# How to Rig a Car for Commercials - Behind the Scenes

Welcome back to the channel. In this video, we're going to be breaking down on how we got these car shots for a commercial project.
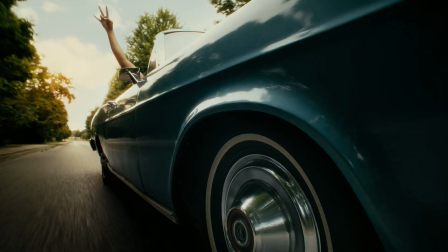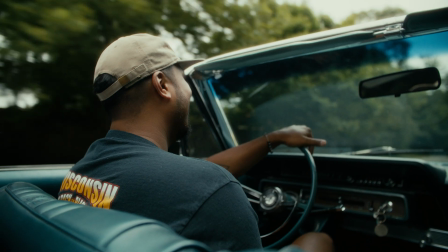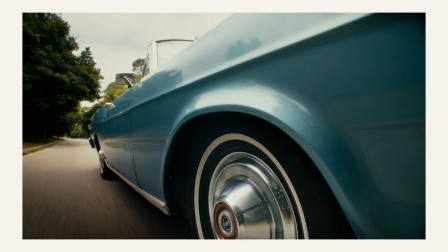[0:15]
These shots were for a commercial piece where the music artist is driving around his neighborhood with a friend.
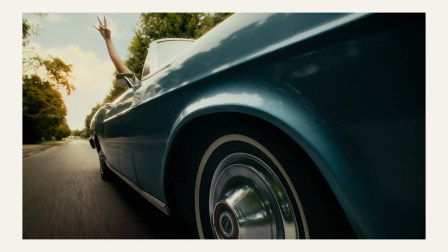[0:20]
We like to add a lot of unique angles to our pieces to make our work stand out. So besides the coverage from inside the car, I wanted some of the exterior shots of the car as well. I'm going to be looking at the pre-production process of how we got these car shots specifically, because I found a lot in these videos that this is not a subject that's touched on, and I would like to dive in it a little bit more to give a little bit of context about this
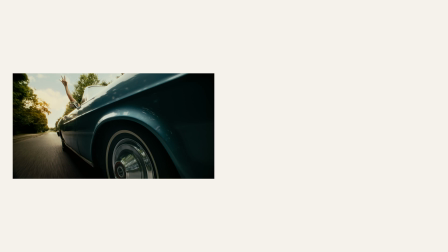[0:39]
project. The shots I had in mind specifically were the camera hanging off the side of the car pointed towards the rear, and the camera mounted on the hood for a symmetrical frame.
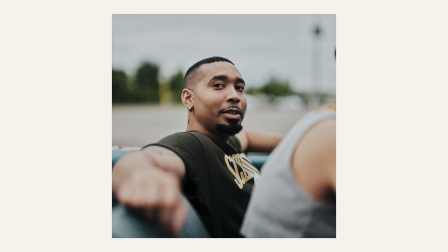[0:48]
In terms of the car I had in mind, I spoke to the artist and he wanted something similar to what he shot his album cover for a song on.
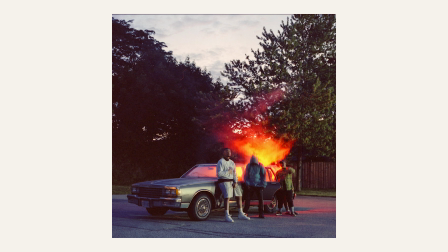[0:55]
Something in the era of the 60s to 80s, but with a convertible roof.
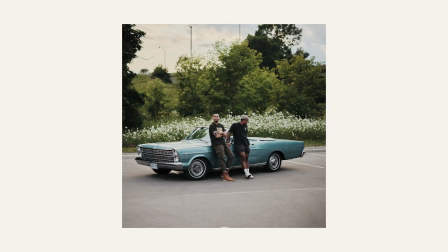[0:59]
With my needs and the talent's feedback, I sourced a 1966 Ford Galaxy convertible from a local picture car vendor.
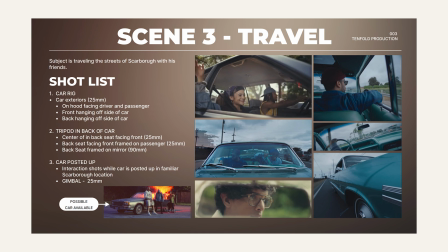[1:06]
With an open communication to the vendor of the shots I wanted to get, as well as who was driving the car, the route was planned in a local neighborhood and the proper permits were acquired.
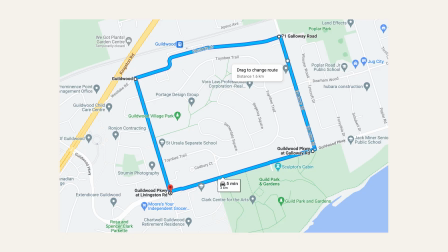[1:14]
Prior to planning the route, I location scouted a couple local streets and found a block that had a straightaway that would suit the commercial.
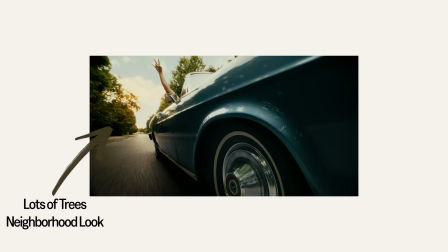[1:21]
I was looking for something that had a lot of trees as well as a neighborhood vibe that would suit the mood I was going for the commercial. During the location scout, I made sure where the sun was going to be setting. In this case, the background of the shot, so the car would be backlit.
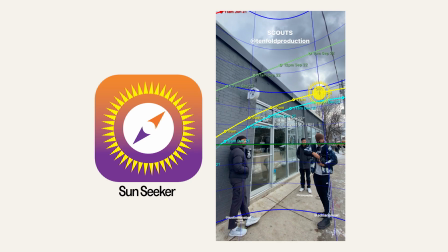[1:33]
And the app that I like to use on location scouts is called Sunseeker.
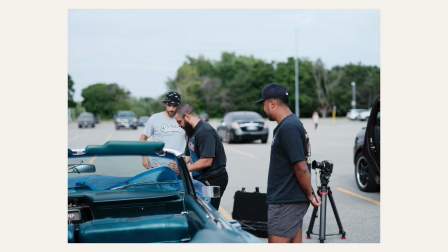[1:36]
With all that information, we planned to shoot in the evening, set up right before golden hour, and get all the rolling shots as the sun is beginning to set. Now, the next thing that we're going to be looking at is car rigging and how we achieve these two shots specifically.
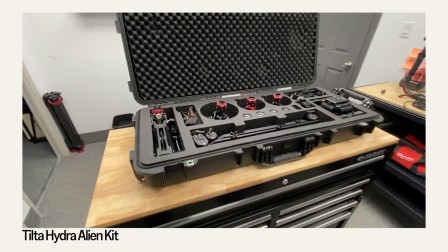[1:48]
The kit I use for this setup is the Hydra Alien kit by Tilta.
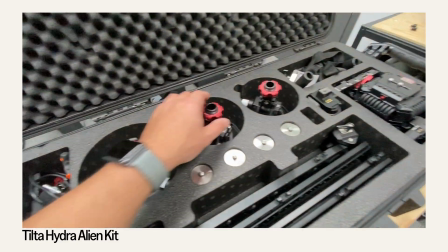[1:52]
Now, I absolutely love this piece of gear because it is relatively inexpensive for the quality that you get, and it helps you achieve some pretty cool setups with some extra pieces of gear. In addition to the Hydra, I also purchased this tripod bowl attachment, and this is specifically made by Tilta as well to use on the Hydra system. It has their same mounting points, and this just gives you the versatility to mount your camera tripod and point it any direction you want for these specific car shots.
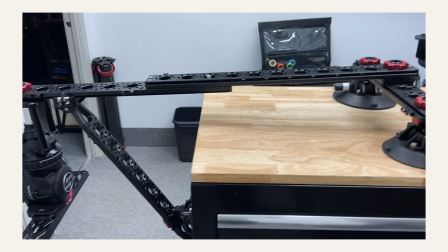[2:16]
I like to test out any setups the best I can in a controlled environment,
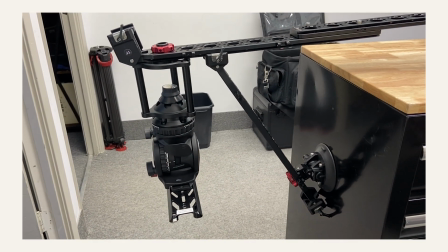[2:20]
and that's exactly what I did in my studio. I used the table as the hood of the car, and then I used the table leg as the side panel.
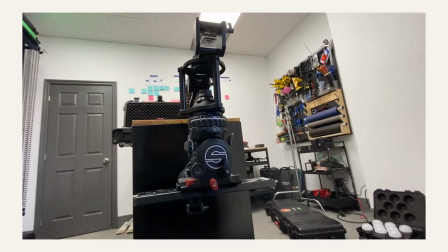[2:26]
On the actual shoot day, I took the needed safety precautions in terms of safety chains, as well as ratchet straps if anything did go wrong.
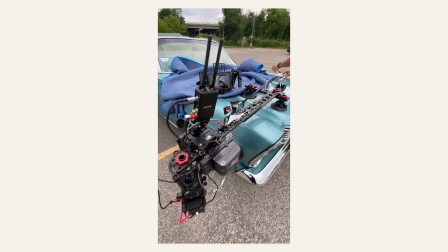[2:32]
Nothing would have gotten seriously damaged, but more importantly, no one would get hurt.
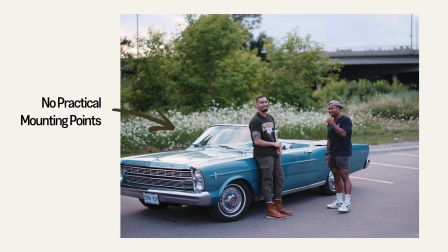[2:36]
Speaking of ratchet straps and safety points, I find it difficult to find mounting points on cars specifically, so what I use are these trunk anchors.
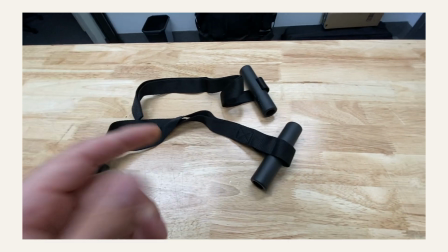[2:43]
These are typically used as anchor points of roof racks of cars if you're mounting a kayak or something like that.
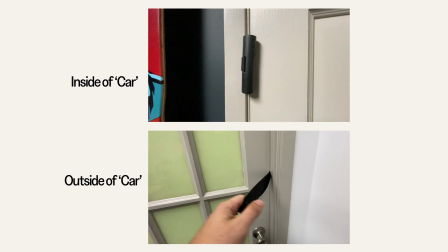[2:48]
And what you specifically do is you can put this between any trunk, hood, or door, and it gives you a non-invasive way to actually mount to the car.
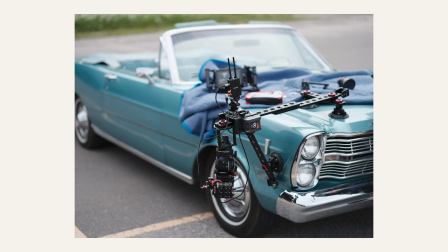[2:55]
These will be linked in the description. They're very useful and very affordable. With that, we mounted the system to the car and attached the camera in an inverted setup.
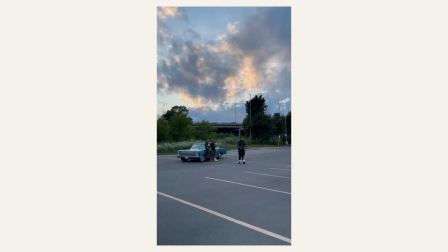[3:03]
For this production, we specifically used the red Komodo, and it was completely stripped down just to save on weight, and it was paired with our lightweight Nikon vintage cine-mounted lenses.
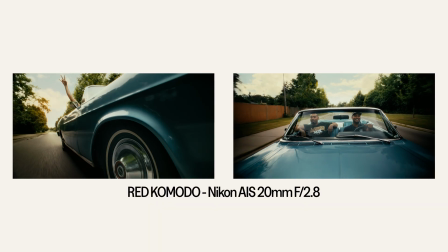[3:12]
For these two shots specifically, we used a 20mm f2.8.
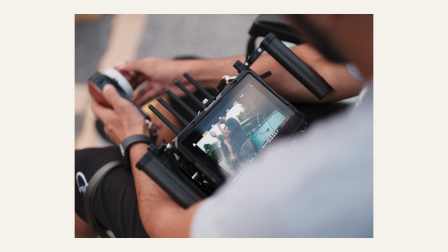[3:15]
I had a wireless feed of the camera and I sat in the back seat and did a couple lengths of the road I designated for this shot.
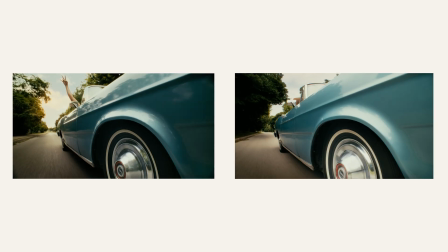[3:21]
As we were shooting this, I got a few takes of just the car as well as the main talent having his arm in various positions, as it would give me a variety of shots in the edit. The same concept was used for the hood shot. I just had to rig up the Hydra in a more basic configuration rather than the inverted setup.
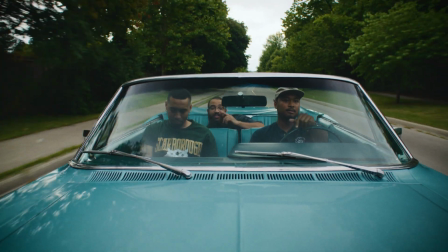[3:35]
But in this setup specifically, I had to lay down in the back of the car so I could direct the talent in the same way.
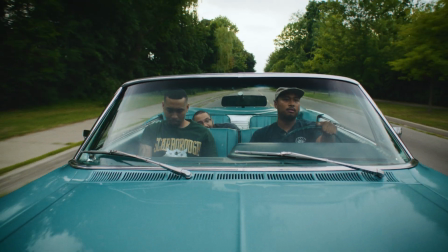[3:40]
For the other shots in the sequence of the car specifically, we set up the camera in a handheld configuration,
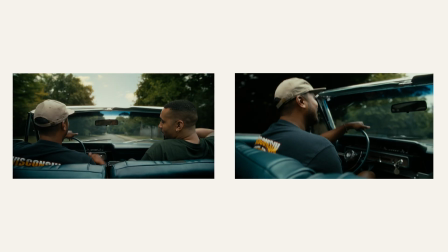[3:45]
and I simply sat in the back of the car and shot a variety of interactions between the main talent and the driver. And that's how we did it. We just wanted to showcase how we achieved getting these shots on a super tight budget.
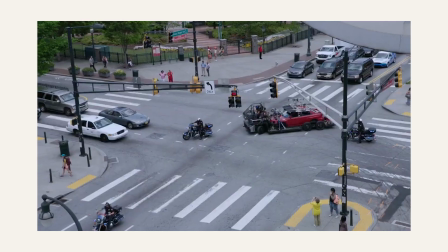[3:55]
Usually these shots are achieved with a massive trailer setup with a 30-person crew.
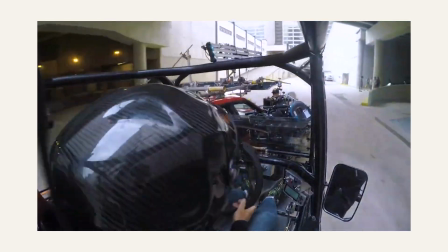[3:59]
We just wanted to showcase that a lot can be achieved with minimal budget and crew, as well as planning out everything with proper pre-production.